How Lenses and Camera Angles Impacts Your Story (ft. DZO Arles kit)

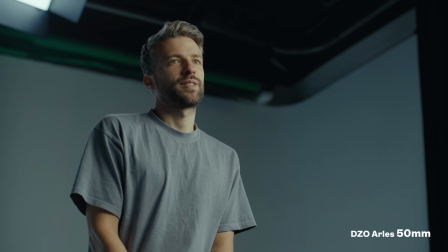(4:16)
What kind of effect does that give? Do I feel more powerful filming from the below? And when you're looking down on the person, you feel that you have more power. There's a reason why the cinematographer has a lot of power in the story.
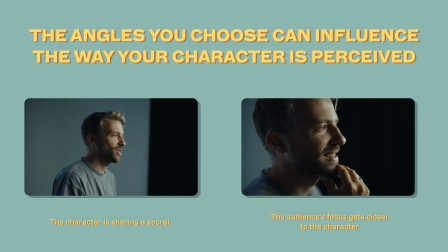(4:29)
The camera is definitely a powerful tool. So plan wisely, and it will help you tell the story.
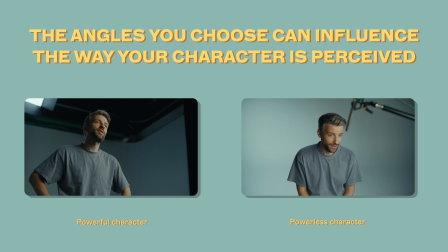(4:34)
I do recommend you to think a little bit outside the box sometimes. Can the opposite be even better?
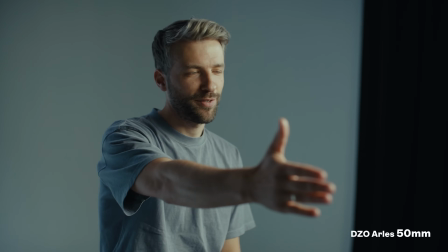(4:41)
So all angles do something with the character. And when we now move the camera more in front of me again, hopefully you feel more connected with me and more into my space,
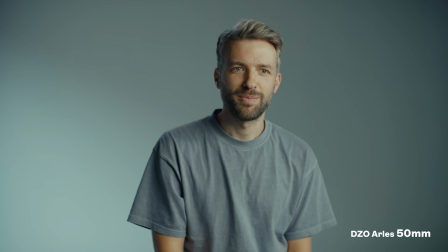(4:49)
which has been my goal in this video, to make you connect with me and trust me in what I'm saying.
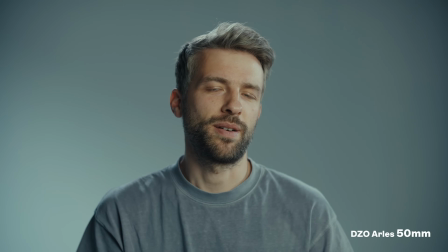(4:55)
Here is another interesting thing. When you say shoot a close-up, you think about maybe a tele lens and shoot it like this, right?
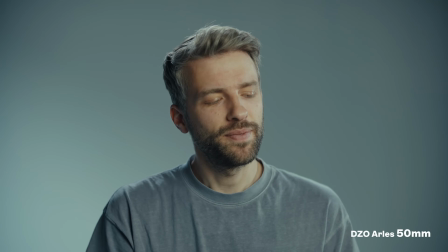(5:02)
But this is just one way to shoot a close-up.
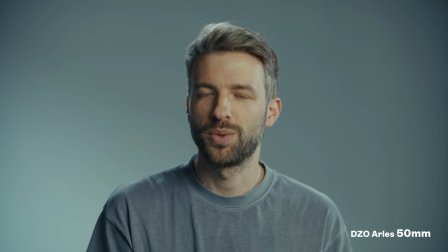(5:07)
Let's say you are changing lens to a wide angle and you move closer with the camera.
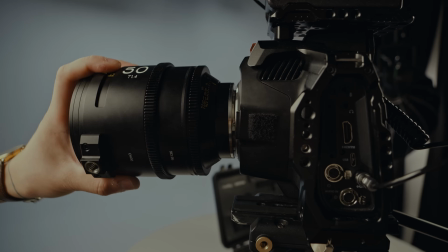(5:13)
What happens then?
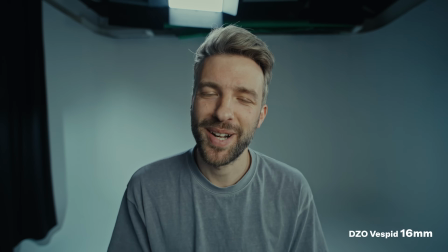(5:17)
Like this. How does this feel compared to the previous shots? It feels probably more intense, right? But it's still a close-up. So why? Well, think about it in a real scenario. Now the camera is just in front of me, really close to my face. And you never stand like this when you're talking to someone, right?
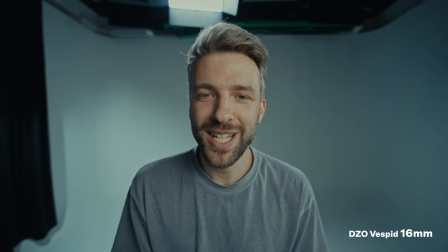(5:33)
So yeah, think about the real scenario. Are you standing really close to a person? That probably makes things intense. But when you move back, it feels less intense.
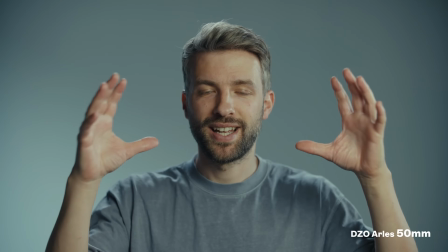(5:43)
But still, we are connecting with me. It's still, my head is the same size as the wide angle lens.
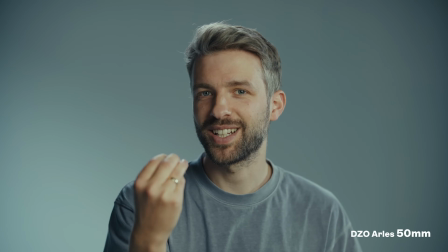(5:50)
So it's more like you are focusing on me, you're listening to me and trying to feel what I feel without being too intense.
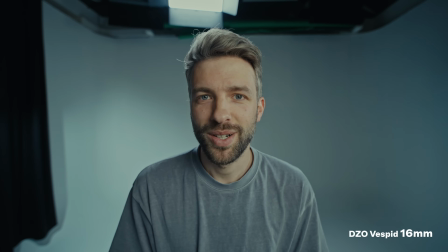(5:57)
So choose the right lens for the mood, for how you want to describe the character, because I don't know, a shot like this might not work in all videos and films.
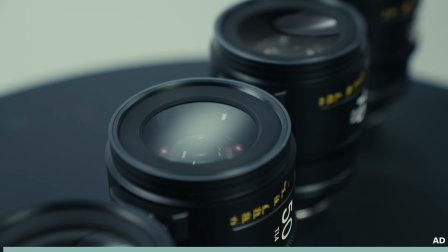(6:08)
As mentioned, this video is shot with the DZO Arles lenses, and they are sponsoring this video.
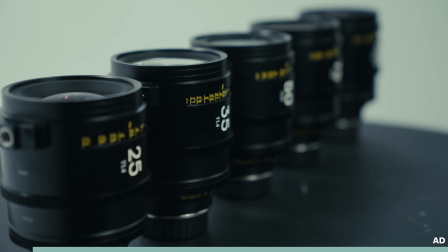(6:13)
If you're looking for a fast and sharp lens kit for high resolutions, these should do the work.
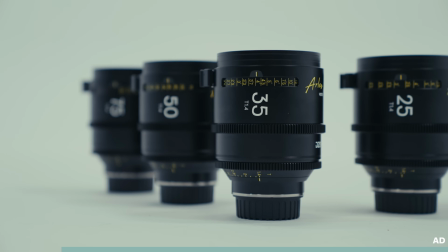(6:17)
They have a maximum of T1.4 aperture, so great for low light.
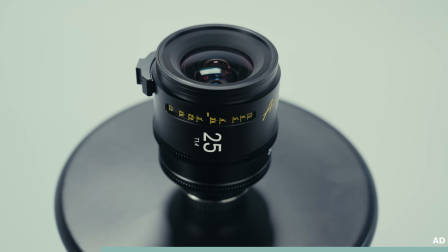(6:22)
They have 16 aperture blades for smooth circular bokeh, and you can get these in 10 different focal lengths, from 14mm to 180mm.
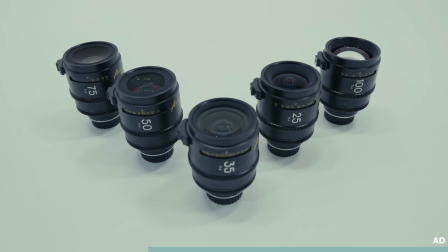(6:30)
And the first released focal lengths would be 25, 35, 50, 75 and 100mm, as we have here.
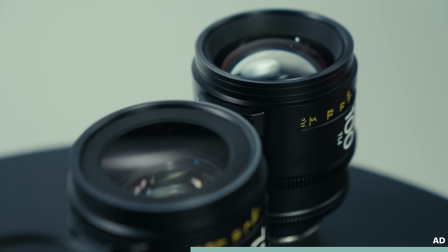(6:36)
DZO say that these are consistent in image resolution, flare performance, bokeh rendering and color accuracy.
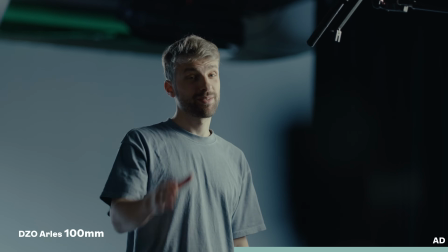(6:43)
It's so cool to have the 100mm in the kit as well. This again with aperture 1.4, so you get this really nice shadow depth fill. Even though we're using a crop sensor, it's the 6K Pro, the Blackmagic one we're using. And all the lenses have minimal focus breathing, or at least that's what they say.
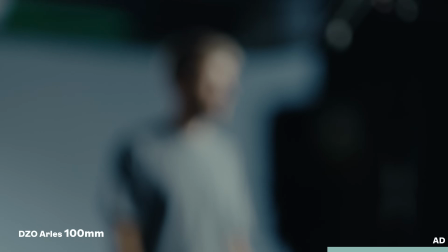(6:57)
So let's look now when Kim drags focus from the background to the lens. Oh, nice, Kim, that was good.
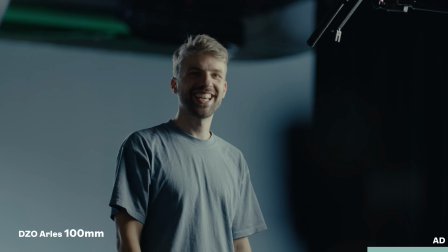(7:04)
They have a uniform position of the focus ring and iris ring, and 270 degrees focus rotation.
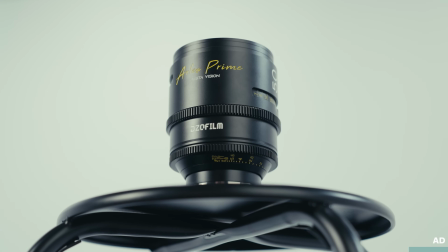(7:10)
The focus ring, designed of the double-sided imperial / metric scale, can be changed by the user according to his or her needs. Let's talk about moving shots. When gimbals came, you know, it was very tempting for people to use gimbals all the time because you can create this really cool parallax effect, you know, moving the camera everywhere and people are like, whoa, this is so cool. But what happens when you use one effect all the time? Well, it loses its effect. What we want to do is to use camera angles, movements and lenses to create the effect and maximize the effect. If you use it all the time, it won't work that well. It's the same with music. If you have action music the whole time, it will kind of get tired of it. You need something, you need contrast, you need the opposite to make the effect more powerful. Like for instance now, if I had like one sentence that was really important to say to you guys, of course I could go from this shot to a close-up, but if I were to move the camera to really make it important, I would probably do it on a tripod first. And when you get to the sentence, that's when you're pushing in to really see that this sentence is important for you. Let's say I hear something around the corner. It's a horror movie. And I think it's an alien.
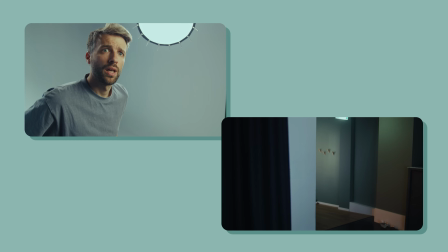(8:25)
I could shoot this with a close-up of me and then a close-up of the corner I'm looking at. But what if we move the camera slowly towards me and slowly towards the corner?
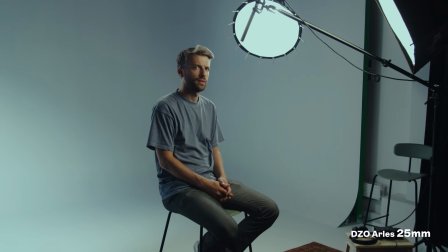(8:33)
What happens? The movement towards me is telling my emotions now are important.
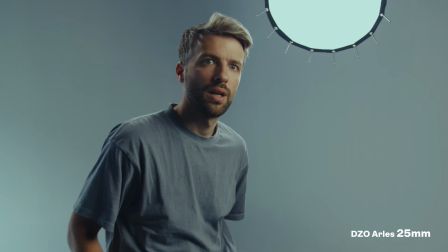(8:38)
And the movements towards the corner of the room tells me that I really want to see what's around the corner.
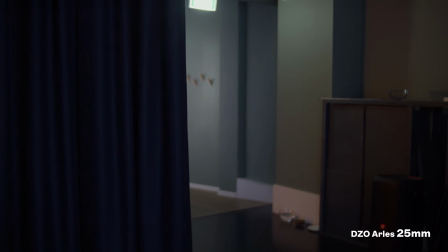(8:43)
It's almost like our eyes want to go around the corner to see, but we're not doing it because it's too scary. So with a moving camera, we're kind of pulling the focus into the character's head or pulling the focus towards the corner. You can also do this with a digital zoom. You can zoom in digitally on me now to kind of get the same effect, but it's definitely best to do it with the camera on set to get the right parallax effect, things moving in the right way and so on. But these are not rules.
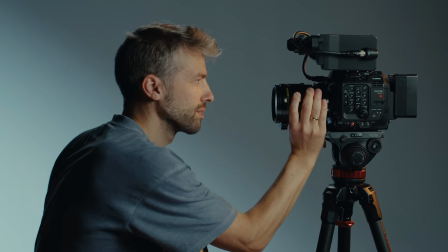(9:13)
It's very easy to just copy what you've seen in action movies or other films, but try to imagine how you would experience a scene in real life.
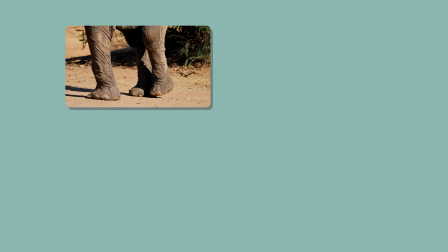(9:22)
If you give one person a camera and tell them to film an elephant, some people might focus a lot on the feet of the elephants, another one might focus a lot on the snabel,
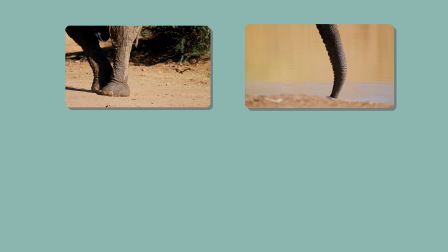(9:30)
or what do you call it? Snabel? The trumpet? The long thing. Trunk.
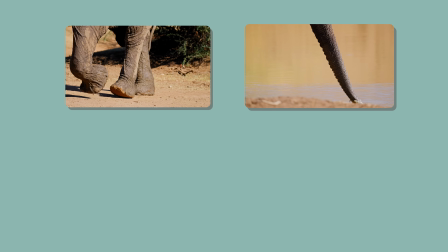(9:36)
That person might film the trunk a lot, you know, the elephant trunk. While another person might do a lot of wide shots. Find your signature. Figure out how you want to express the story through your lens, through your camera. And you can create some interesting stuff. So there are certain ways you can operate the camera to give different effects.
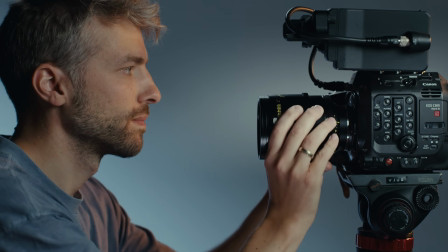(9:57)
One cinematographer might think that, let's say if we have a fight scene, we should have a shoulder rig, shaky camera, going close to feel the intense fighting. While maybe another cinematographer wants to have, or director wants to have more of a wide static shot instead and make that feel even more intense. Maybe you should, Kim, should we test this? If you attack me and then we try those two settings.
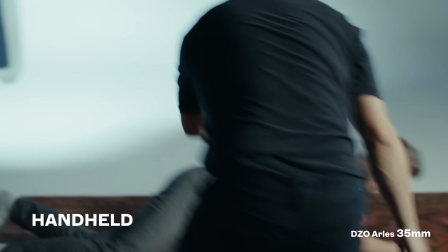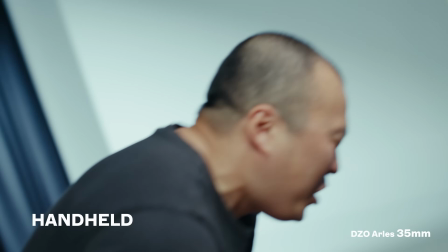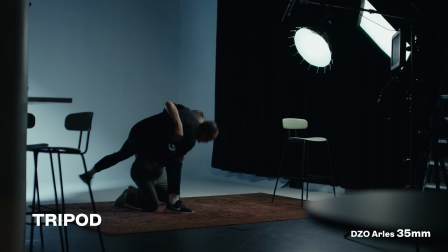I hope this video gave you some new perspectives and ideas for your next shoot. Don't forget to check out the new Arles lenses, the link in the description.
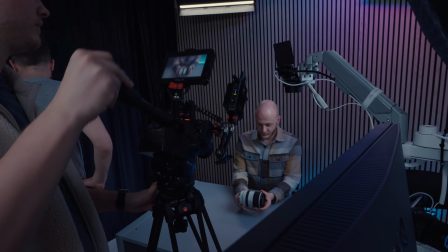(11:07)
And don't forget to check out our previous video about shooting inside a store. We give some tips on how to shoot inside a store and also making a commercial.
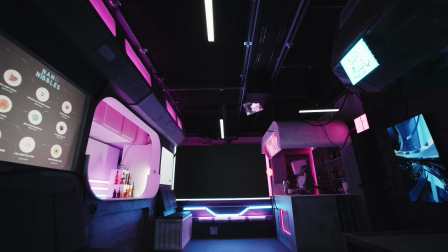(11:14)
And we built our studio into a sci-fi city. You should check that video as well. It's coming out somewhere. So subscribe, I'll see you again soon. And ha det bra. Yeah!